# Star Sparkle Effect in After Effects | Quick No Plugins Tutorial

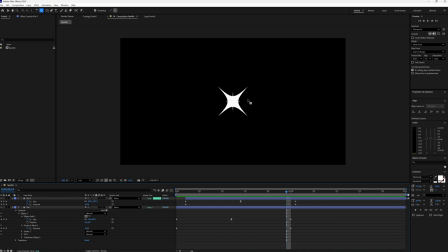246s
I don't like this bit here where it's only just overlapping. So I'm just going to bring the last two keyframes of our first star and just match them with that last set of keyframes on our second star,
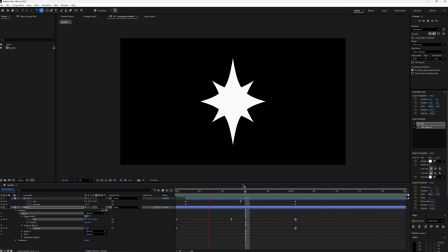257s
just so we don't have that weird overlap at the end. And that's it. So we can do lots of varieties with this. We can, if I just duplicate our composition quickly and delete that second star, you can, for example, also add some rotation.
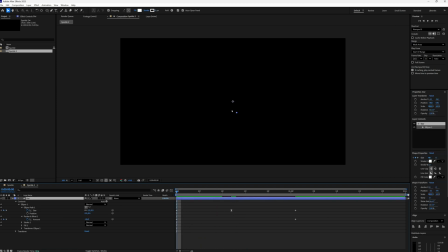273s
This is why we have or put our anchor point in the center at the very start. Let's start it at minus 45 degrees, make a keyframe, press U, K and K to jump to the very end. Then let's make that 45 degrees. Let's just scrub through to make sure that's working as it should.
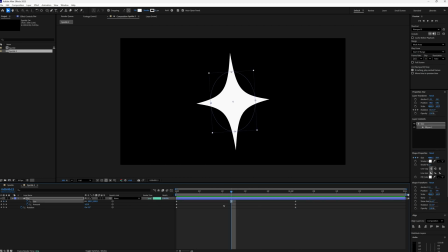293s
Yeah, it is. But what I'm going to do is I want to keep it proportionate for this one, I think. So I'm just going to make it 380 by 380. Okay, I think that's the rotation we want.
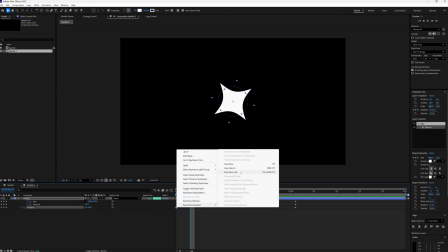303s
But then I'm going to, on our first keyframe, ease out.
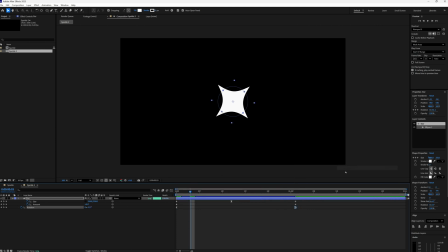308s
And then let's ease in on that last one. Press J to jump onto this middle keyframe. Make a keyframe in the middle, which we want to be 0. Because we want it to, when it gets to its full height, we want it to sort of slow down and then speed up as it gets bigger or smaller.
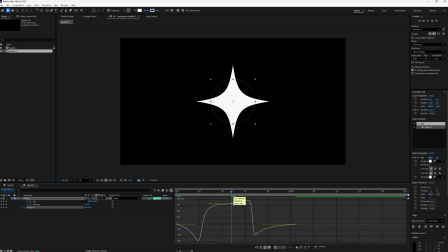326s
So it's going to go to our graph editor. Let's just drag these down to 0. Because we want it to have, let's have it slightly above actually, just so it has a little bit of rotation happening in the speed.
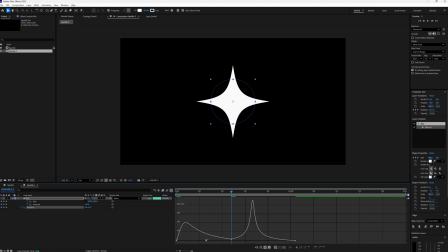343s
But then let's have the rotation start quite quick. And then ease back out again. That has jumped back down to 0, which is a bit annoying. So let's just drag it slightly back up and see how that looks.
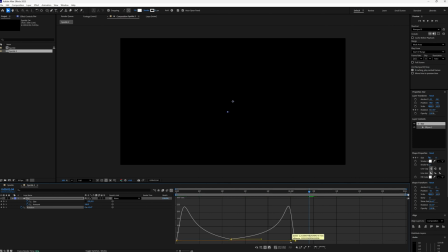358s
Yeah, not too bad. It is slowing down too soon. I'm actually going to get rid of the easing.
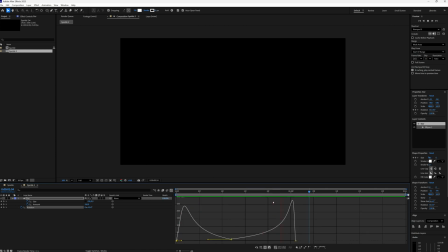370s
I actually preferred that before, I think. So let's just undo that, play that through again. And yeah, let's just, I think that's the last one that's bothering me slightly. I think it just needs to speed up a bit here. So maybe I'll bring that in.
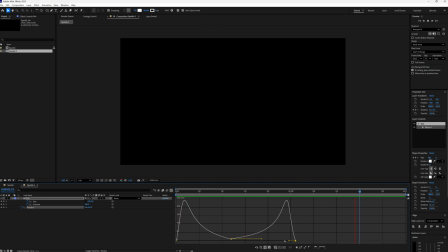389s
Yeah, I think that's better. Has a bit more of a ramp now and a bit more anticipation. So let's leave it there and call it a day.
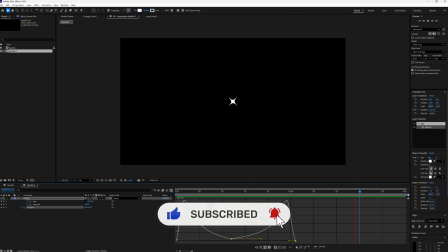395s
If you found this tutorial useful, please don't forget to like and subscribe. Thanks for watching, and I'll see you in the next tutorial.